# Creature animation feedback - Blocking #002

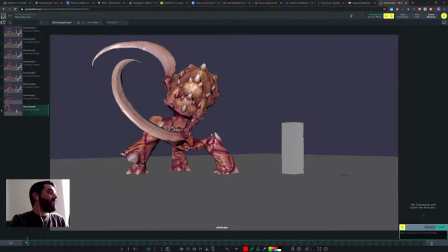Hi Conway, so I'm looking at your animation here, at your blocking,
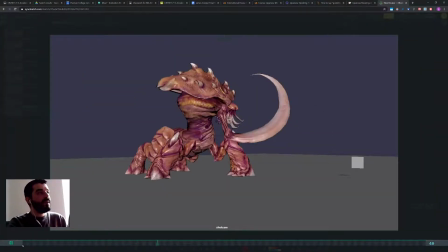and I think it's a lot clearer now without the bipeds and with a bit less motion going on. It would be still great to see the box here in the front so that we see that the beast is pointing at it, so I think that you really need it.
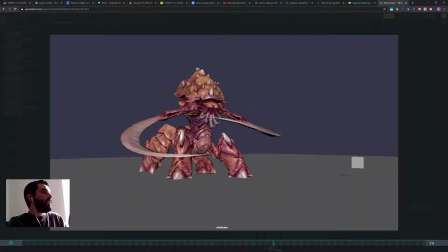and then apart from that let's see what we have in here
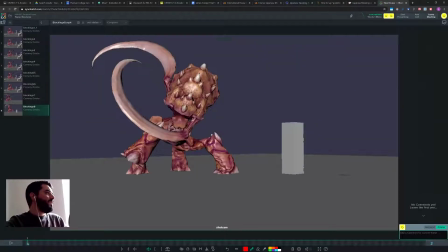so the first pose and second pose the way they act together is not really clear to me I mean if you're using the exterior of the left arm let's think it through to hit this guy this box then you would expect the charging motion the anticipation to go left and up
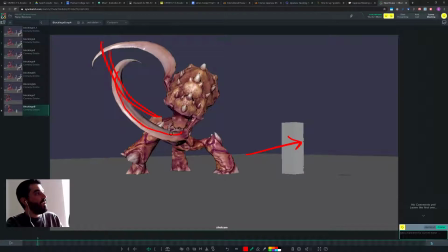right but if I go and look at the transition what you're doing is you're lifting it up this way so you can do it I guess if then on the way down you go down let's say this is the elbow if then on
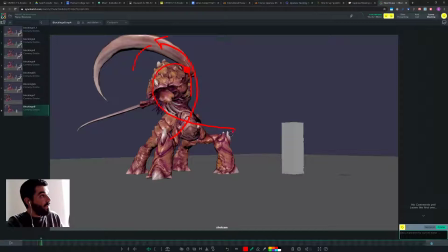the way out down you you move the elbow that way okay so you go up you go left more and then you swing that's something but in my opinion it would make a lot more sense in general if you decided whether you
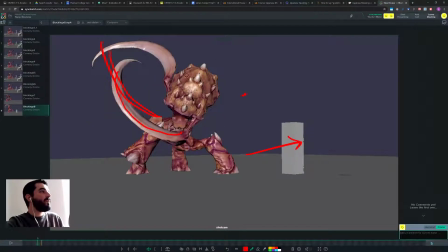want this anticipation to go from right to left up and then come back down using a different arc or above so top from bottom right to top
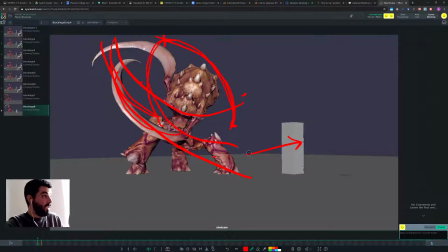left then you reach the top and then you come back down you need to take this decision right now it feels to me as if this decision has not be been taken yet so you what you have is you have the character just
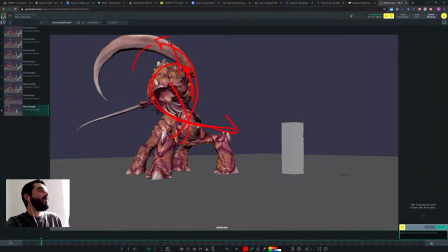bending that way and the blade just moving up I think you could go for for a bottom right top left going top right
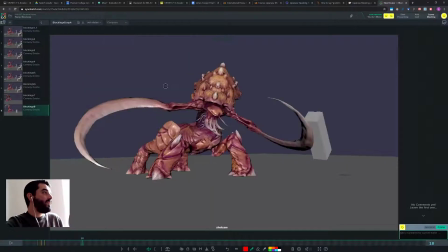arc as you go up and then as you go down in here you will need a breakdown between these two poses and the
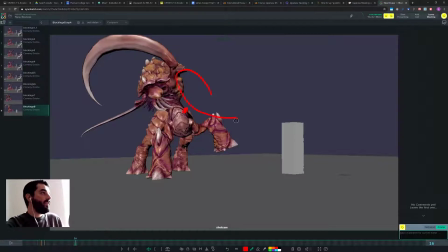breakdown will probably have the the arm somewhere over here so that the arc will be this one and this I mean if you're going to
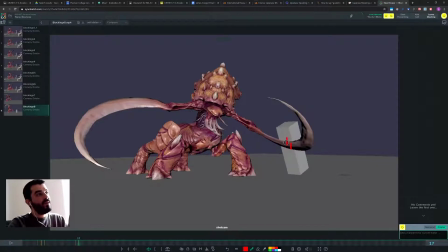hit something that way with the intentional slashing you don't want to hit it with the flat part of your blade you want to hit it with the narrow part of your blade the part that chops right the part that slashes so I think in here you you need to have the the arm a lot more rotated
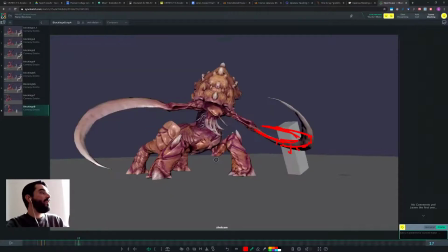so that you're hitting it with the sharp part of your of your blade and I don't think you want to have this massive change of silhouette on the left hand side well the right hand side of the character here because if
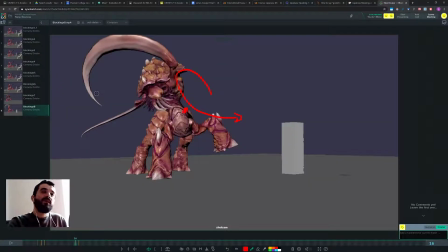you look at it you want the audience to follow your left arm right and that means you want the left arm to be the limb with the biggest spacing okay but now the problem is that
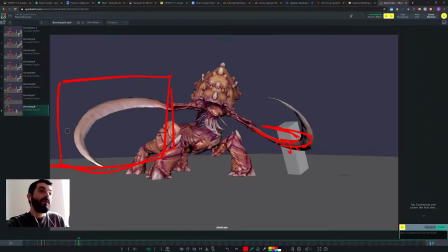you change this silhouette so much that that seems to have a massive change of spacing so now you're diluting our attention between two objects plus the head and as a result a big part of the audience may not even look this at the slashing thing but may look at this area of the
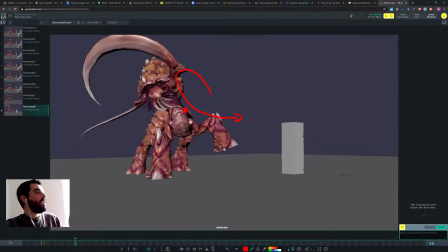screen which you don't want so in my opinion in here you need to keep the silhouette of the of the right arm a
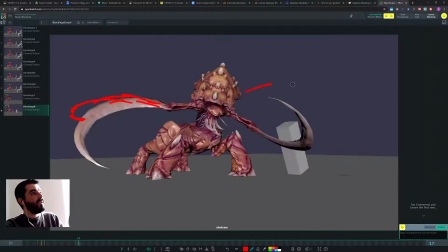lot more similar to the previous pose so that we see a lot more action going on in here in this area of the screen which is where you want it
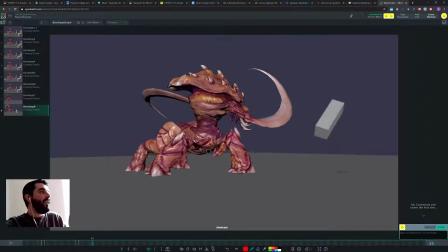to be anyway and then you have a nice swing in there in in here you really need to decide you need the breakdown between these two poses because if I just see the two poses I might
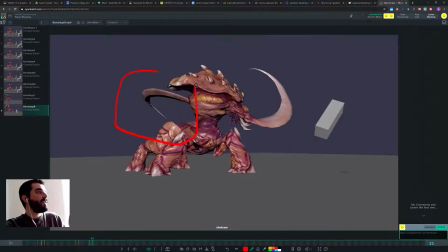even think that this right arm is this guy because the silhouette is very similar you see